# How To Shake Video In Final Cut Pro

Hey everybody, I'm Dustin with Stupid Raisins. In this video, I'm going to show you how to make your video shake in Final Cut Pro.
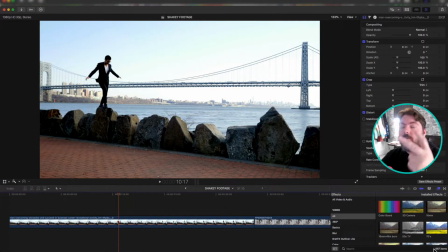[0:05]
Let's get going. All right, here we are in Final Cut Pro. I'm going to show you two easy ways to shake up your footage in your timeline, okay? We're going to use effects. The first one we're going to use is earthquake, okay? So you're going to want to go down to your effects browser.
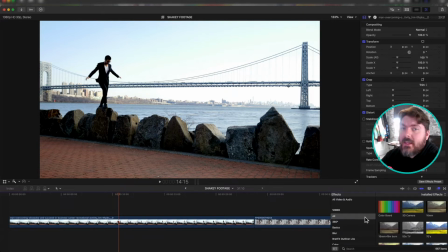[0:19]
It's right here next to the transition browser. Click that, okay? And the easiest way I found to look for these things is just to search for them, okay? So go down to search. Search for earthquake. Oop, if you spell it right, that might help. There you go, right there.
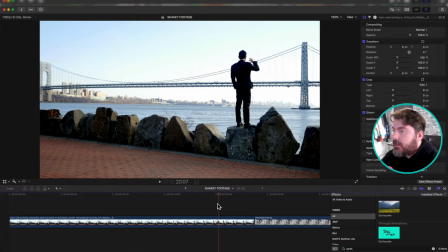[0:33]
See earthquake right there? Perfect. Okay, we got footage right here, okay? This guy's just walking across these.
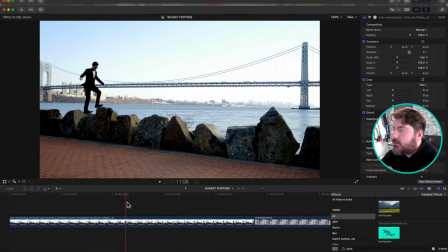[0:40]
It's a nice tripod shot, right? No movement. But I thought it looked cool if it looked like it was in the middle of an earthquake, okay? So all you gotta do is drag the earthquake effect over it. And you see right from the start, it starts shaking the footage. Now it kind of looks like he's having trouble.
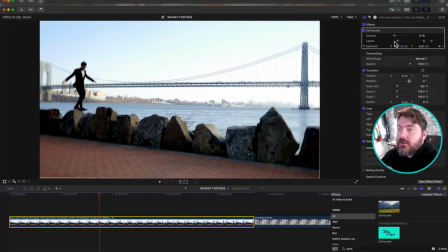[1:00]
Right, with this effect you can change a few things. You can change the amount of the shaking, right?
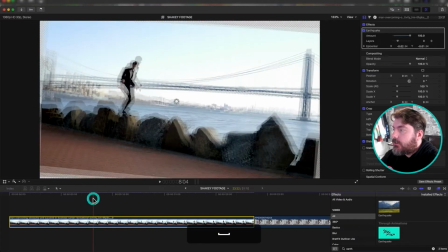[1:06]
So you can do like 10 point Richter scale earthquake and it just really shakes everything up, okay?
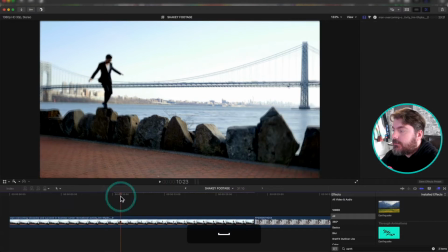[1:12]
You can leave it at the default here, 979. It gets a good little shake, okay?
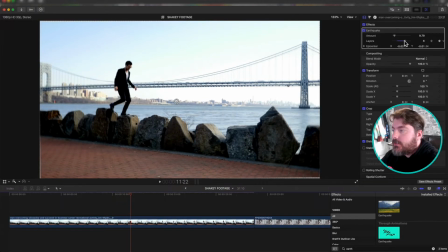[1:17]
And then you can also change the layers. So this kind of shows like how much echo it's going to have, and it really shows up when you really crank it, right?
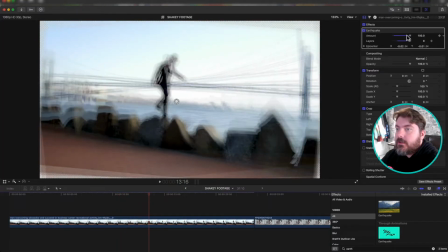[1:26]
Like look at all that. That's like 8 different layers being on top of each other. What you can also do is set the epicenter, right? So you can like move it all the way down here to the corner. That means it'll start shaking from that corner.
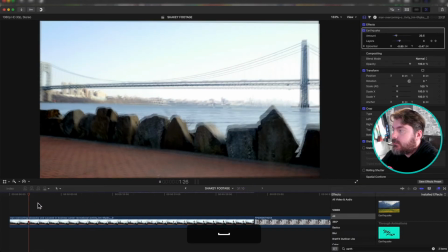[1:39]
That's the anchor point for the shakiness. So check it out. Ooh, shaky. What I like to do with this effect is add it to certain parts of the clip to emphasize, right? So like maybe this front half of the clip doesn't need any shaking.
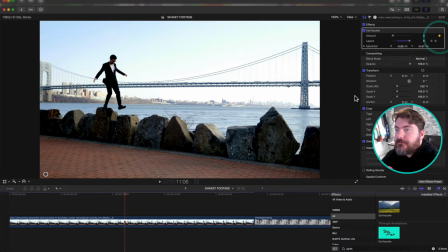[1:56]
So I put the amount down to 0. And then I hit a keyframe, right? Click that keyframe right there. And right about here, maybe it gets a little shakier. So I'll just up the amount, right? In that keyframe, I'm gonna put these layers back down to the regular.
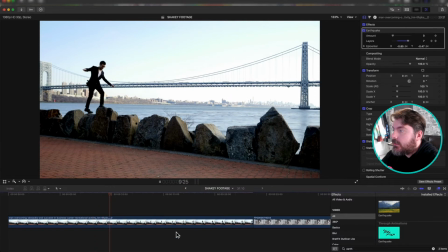[2:12]
So now he's walking, he's walking, he's walking. Ooh. Well, I hope it don't get shaky. Oh no. And now it looks like he's in the middle of an earthquake. Okay?
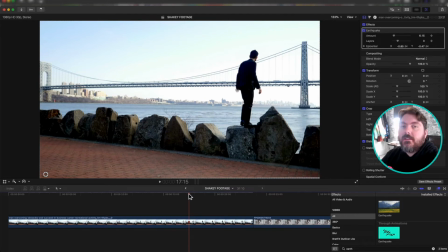[2:22]
Super simple way to add shakiness to your footage. Cool, right? I'm gonna show you one more way.
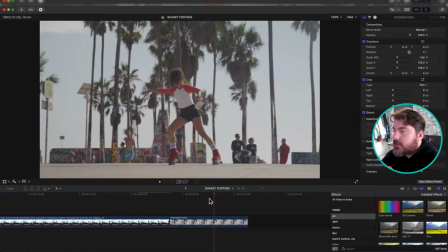[2:28]
Here we go. All right, I got this nice footage of this woman skating right in the park. Very cool. Again, on a locked off shot. It's on a tripod. She's probably out there by herself, honestly, filming herself. But I wanted to make it look a little more natural, right? Like someone's holding the camera. So I'm going to add the handheld effect.
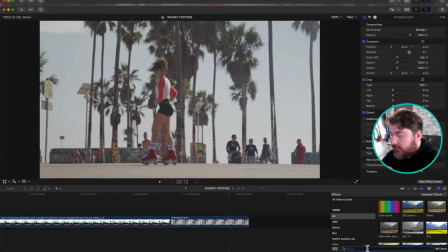[2:45]
So I'm going to search for it over here in my effects, just like the earthquake. Handheld. Bam. Just add that straight to your effect.
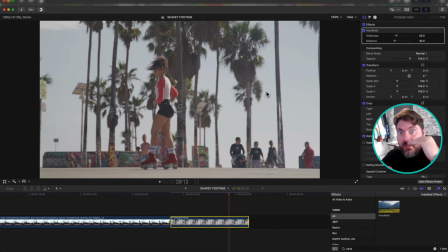[2:53]
And it'll crop in a little, so make sure it's not a super tight shot or you might, you know, crop off the top and bottom of somebody's head or something.
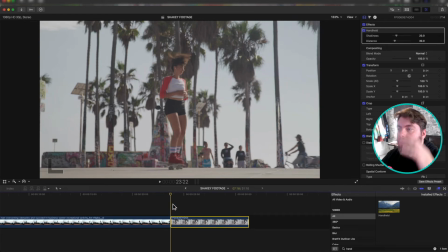[2:59]
But what this does, it adds realistic motion to the frame to make it look like it was recorded on a handheld.
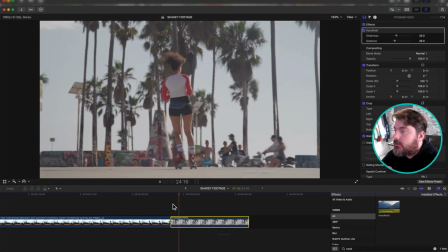[3:07]
So like a handheld rig and not just on a tripod. Let's see what it did here. Very cool.
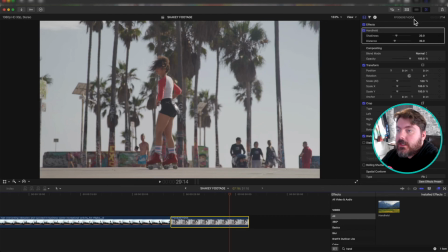[3:14]
All right, I like my best effects when I lower it a little bit.
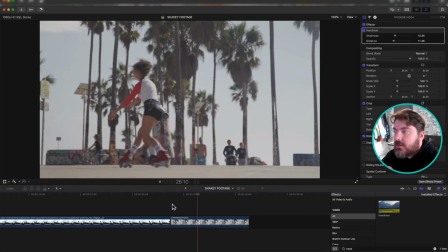[3:20]
And this is all to taste, right? But once it's lowered, it adds kind of, it's still there, but it's a little more manageable and it's a little more understated, I think.
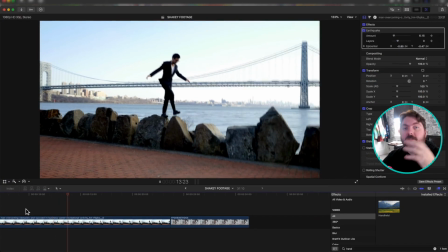[3:30]
But there you have it, folks. Two quick ways to add shakiness to your footage in Final Cut Pro.
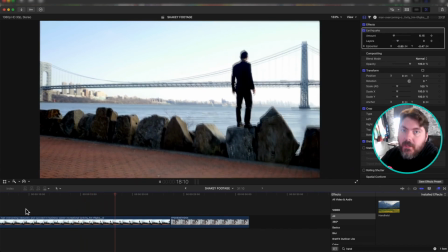[3:34]
No sweat off your back. Easy peasy, lemon squeezy. Thanks for watching, everybody.
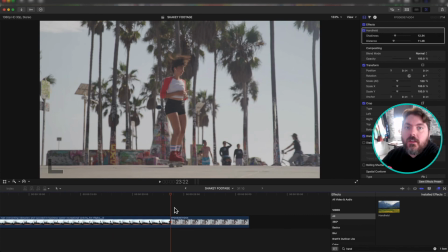[3:39]
Subscribe to this channel to catch more tutorials coming out all the time. This is Dustin with Stupid Raisins. Have a fantastic day. Bye-bye.